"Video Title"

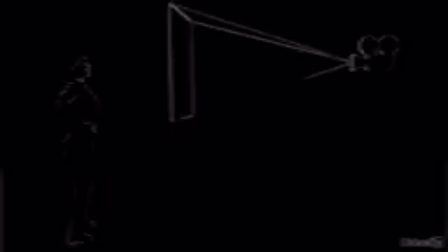0s
Usually when framing shots, you want the center of the lens to be about the same height as the center of the subject's face. However, if you alter the height of the camera, you can get some interesting results. If you raise the camera up and then tilt it down on the character, this has a tendency to make characters look smaller or weaker. It's almost as if the filmmaker is forcing us to look down on the subject. This is also referred to as a high angle shot because it's coming in from a high angle.
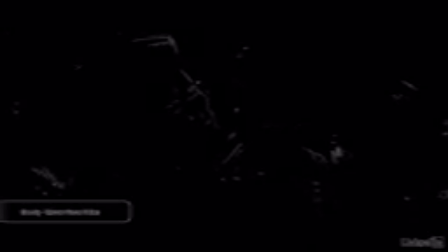28s
This sequence at the end of Gravity, where Sandra Bullock's character is at her weakest point, uses high angle shots with great effect. Generally, I tried to stay away from too many low angle shots in The Assurance. I did want Cordelia to seem weak and fragile to elicit empathy, but I didn't want to make her seem so weak that we couldn't believe that she could save the world at the end of the film. But in this slow motion shot when she gets discovered,
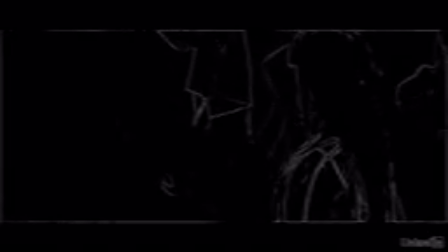51s
we did use a high angle shot to intensify how overwhelming this moment was to her.
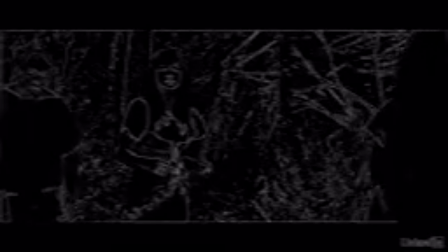56s
It's subtle because it's also kind of like a POV shot from Tayani's perspective, but I like what the high angle adds to this shot.
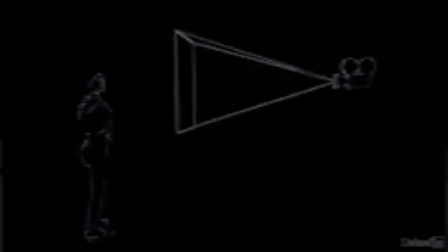63s
If we take the camera and do the opposite and lower it and tilt the camera up, it has the opposite effect. This is called a low angle shot. It tends to make characters seem massive and iconic. Superheroes are often filmed with low angle shots, such as here in Batman Begins. But this is great for any powerful or intimidating character, such as when John Harker first meets Dracula,
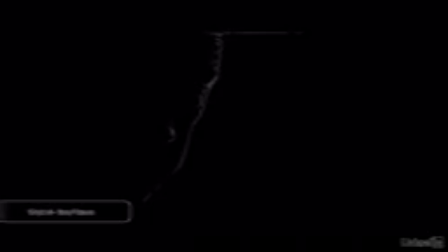86s
or when Fletcher is correcting the students in his ensemble. We used a low angle shot for the moment when Cordelia resolves to go conquer evil. A great example of low angle and high angles being used together is in the original Superman, when Lois Lane first meets Superman.
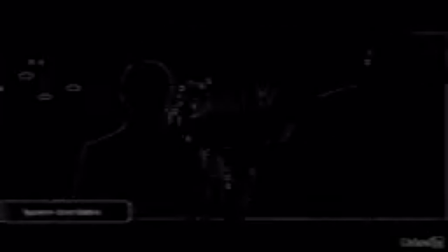102s
All the shots of Lois are high angle, while all the shots of Superman are low angle. This enhances the power differential between these two characters. Of course, this high-low angle business is really all dependent on what's happening in the story. Simply changing the camera angle isn't going to revolutionize the feeling of the shot, but adjusting the angle to match the vibe of the scene and what the characters are doing can enhance the story that's already on the screen.